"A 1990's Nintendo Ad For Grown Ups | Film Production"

How to light beautiful drama pictures for Nintendo? Hi, I'm Steven. Welcome to Light Study, where I break down lighting in videos so you don't have to. So let's see what we got here.
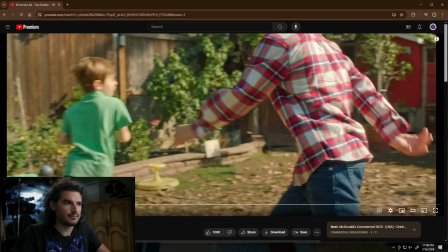0:10 Okay, we're opening up to a... Alright, so this shot here is all the same.
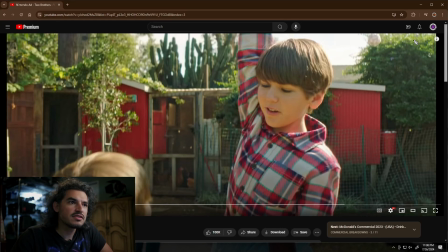0:17 They didn't change anything. So, and this is the best shot for that. Okay, perfect. So we have a kicker coming in. And that's what's hitting all of this, hitting all of this. It's what's edging all of this stuff.
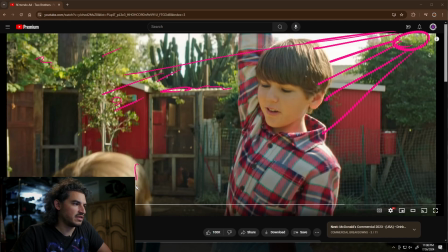0:33 It's what's edging all of this. Is what's hitting his head. It's just the sunlight coming in, man. They chose specifically this angle to take advantage of this shot. Now, the original angle was coming in this way, in which case the sun would be 90 degrees to camera.
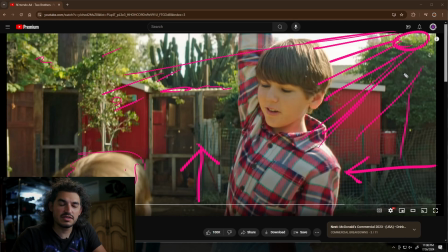0:52 90 degrees gives you wonderful contrast. It will literally light up, like if you shoot this person at 90 degrees, it will light up half of their face. And then the other half of their face will be in shadow, which creates wonderful texture, wonderful contrast.
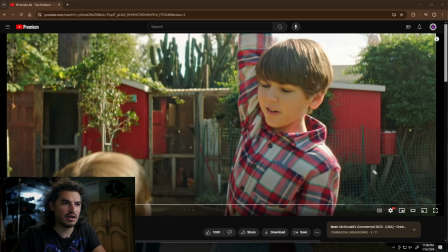1:08 And so he started off with the 90 degree side light, and now he's moved around, he's wrapped around and allowed it to serve as a kicker for this shot, this close-up shot of this kid here,
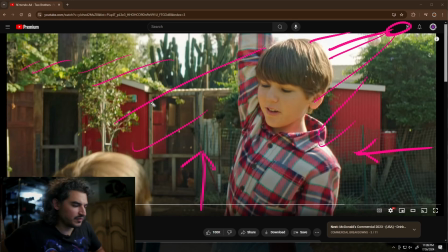1:23 and it looks like that's it. It looks like there's no other modifiers here.
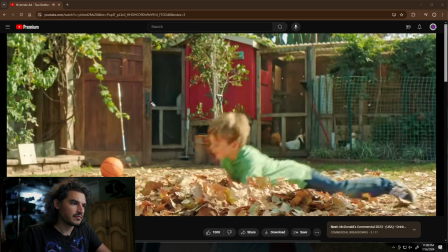1:31 Bam. And same shot,
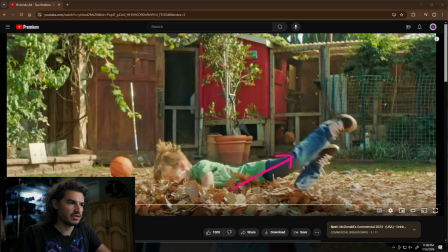1:35 where the previous shot we were pointing this way, and now we are pointing at the little red barn, where the sun is now not quite 90, not quite, but almost. It's getting there. It's wrapping around more sidey. And so you can see, oh, there it is.
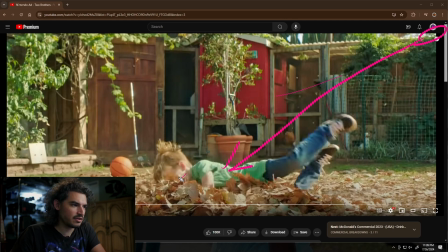1:55 There's that line. See that line? Ooh, am I good? Ooh, right up there, point of origin. You can even trace these shadows. It's going to be harder because it's this guy casting over there and it's at an angle. Anyway.
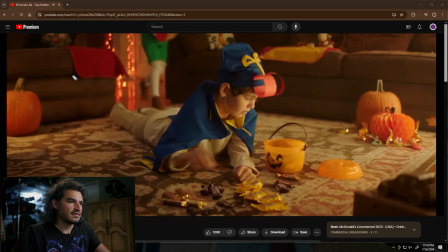2:14 Boom. So there's that. Oh, this is cool.
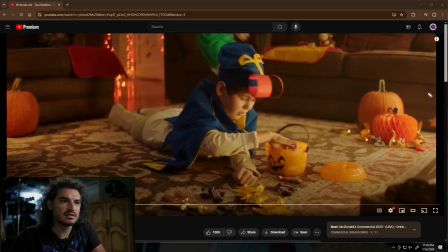2:20 So this is so easy, man. So dark night shots are so fun because you have just a ton of contrast. That's all it is. It's just contrast. You get, instead of shaping things, you get to pick where you add lights,
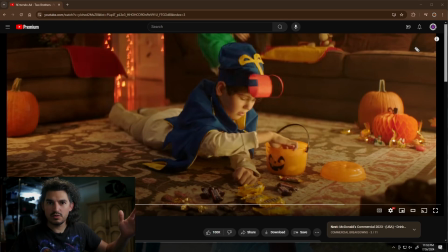2:37 and then because you have darkness everywhere else, it makes it look so contrasty. And while this is not as contrasty as, say, a horror movie, it is still quite contrasty for a Nintendo video game. So within genres of video work, you have latitude
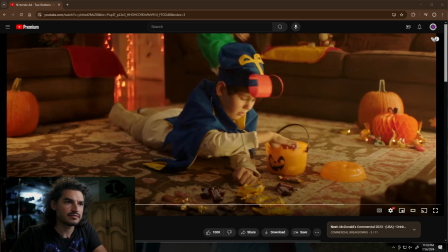2:59 of contrast to play with. And so for here, they have what's very likely like a frame. It may be on the ground. It is definitely on the ground. It's probably a 4x4 frame. And it's like way past the couch, but it's shooting in this way. And again, I would use
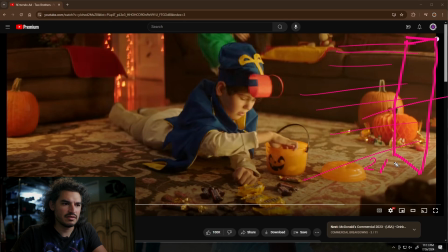3:21 216 for that, because 216 is, that was a crappy, I would use, because 216 is just so easy to work with. Now, if you you can also, you don't have to use that. You can use like if you wanted something even bigger source, like an 8x8 raw monstrosity.
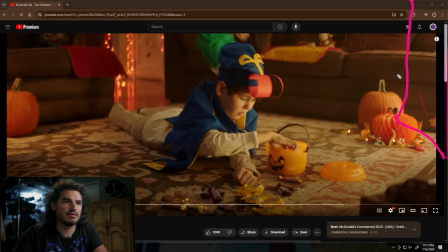3:37 You can use a magic cloth. Ooh, yeah, that'd be cool. Magic cloth. You would need more power, but it would still give you a nice glow. I think 216 is probably good for this, though.
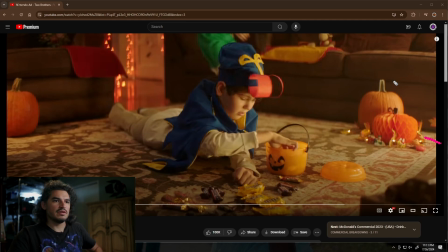3:52 Dealer's choice. So you have this side push here. Gosh, it's ugly. All right, you have this side push here is hitting this, and it's far enough away that it's not making a hot spot here, and then him being dimmer. These are very well controlled.
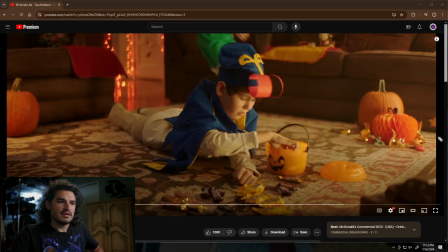4:09 It might also be that they put like a net here to cut off this light here and this light here. But I don't think so, because if you look at the carpet, it seems consistent.
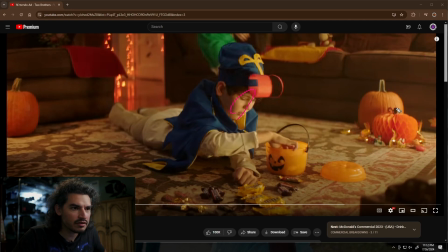4:24 Although it does look like his face is a little brighter than that. Ooh, maybe they did use a net. There's so many things that you can do. So you have that side source. It's even hitting the couch up here. It's hitting Monkey Man. And it's hitting whatever the hell that is.
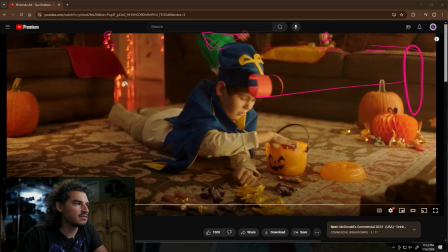4:44 And then you have these practicals. It depends on how big this shoot is. This is art. This could either be art department or it could be the DP saying, hey, I brought some lights, throw them back there.
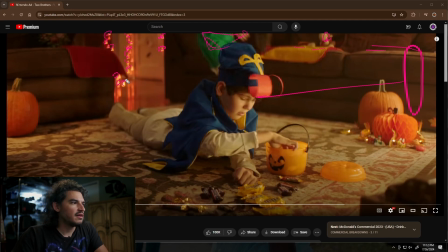5:00 But it should be the art department. Not every light is placed by the DP. There's a commingling. There's a teamwork there. And then we have a second light over here going bleh.
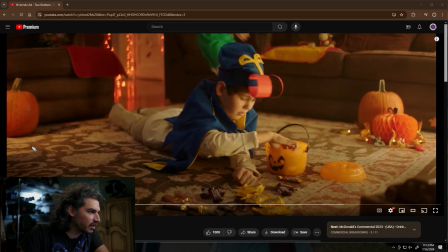5:18 It looks like it's a harder light because you can see that shadow. And it looks like, no way, is that true? It looks like it's coming from somewhere over here, up high.
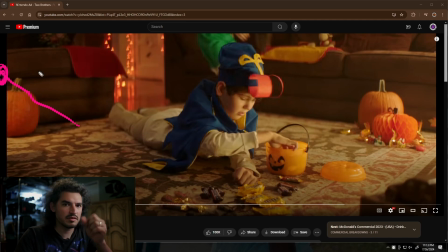5:38 It might just be a Fresnel, like a Fresnel on a dimmer or something. And you can get away with stuff like that, absolutely. You just put like a light on a stand over here, point it at the ground, and let it go. Maybe throw some diffusion like on the barn doors themselves, just to like soften it up a little bit. You could also just, or maybe a panel light, because nobody uses tungsten anymore, right?
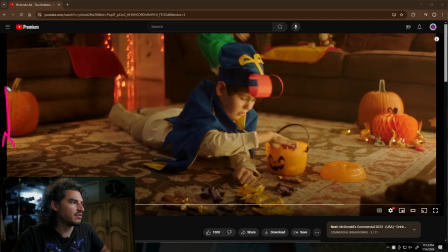5:56 So it could just be a stand with a a Nova panel, and that's it. And then obviously you have the frame here. It's softened, hitting his face, beautiful.
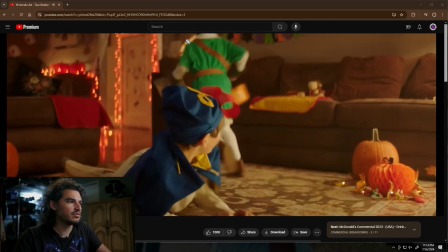6:09 That's it. That's all the scene is. Woo! That kid stole that stuff, little monkey.
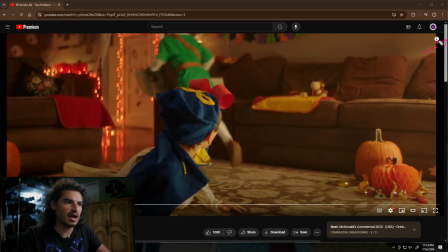6:18 Oh, look at that. I wonder if it's a little higher, but there's definitely a source down here. So I wonder if they have two sources. I wonder if they have a source down here for this kid and then a source up here to continue the trend so it feels believable.
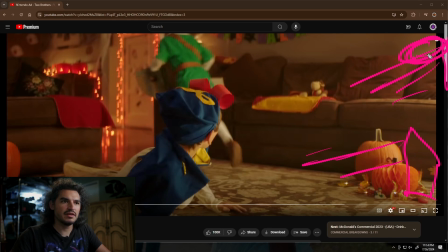6:36 Or maybe they just have a lamp, up here and then they added a frame with their own source to continue that trend onto the kid's face. Anyway, moving on.
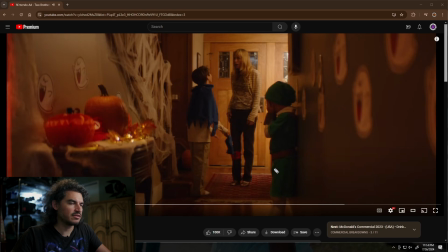6:52 Oh, it looks like it was all just practical stuff. That was pretty fast. You can get away with that. I mean, you probably use a fill card in the face, but I mean, the camera's moving so fast, you can't get out of the camera's way fast enough.
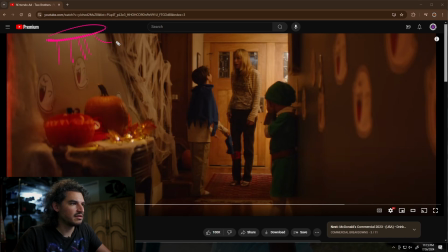7:05 Here we have a source up here doing something. Obviously you have some art lights. Then you have, you see this hot spot right there? And this hot spot, those are reflections of whatever source they have over here shooting in.
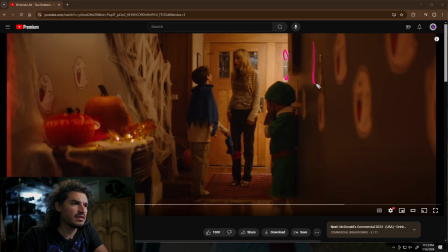7:24 That's literally reflecting the diffusion. So there's something over here shooting in and doing that, and it's getting cut off. So interesting. I would have placed it right here shooting 90 degrees so it would light up
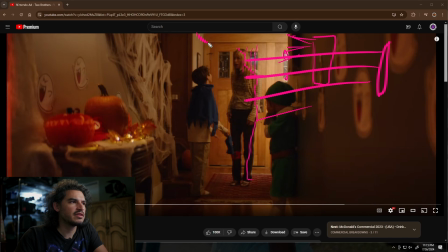7:44 mom's legs and her face, and it would make this really bright, and it would light up kid's face. I wonder why they chose to do it that way. They have it back here shooting and hitting just this part of the wall and reflecting right there.
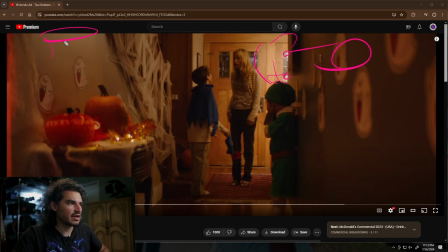7:58 It's very strange. But that's all that there is, and then there's this one little practical light to kind of light up these pumpkins, because otherwise it would be hella dead, right? So you don't want that. You need something there to fill it, and they added something there. It could be a tube light. I would imagine it's something long, like a tube light. All right, moving on.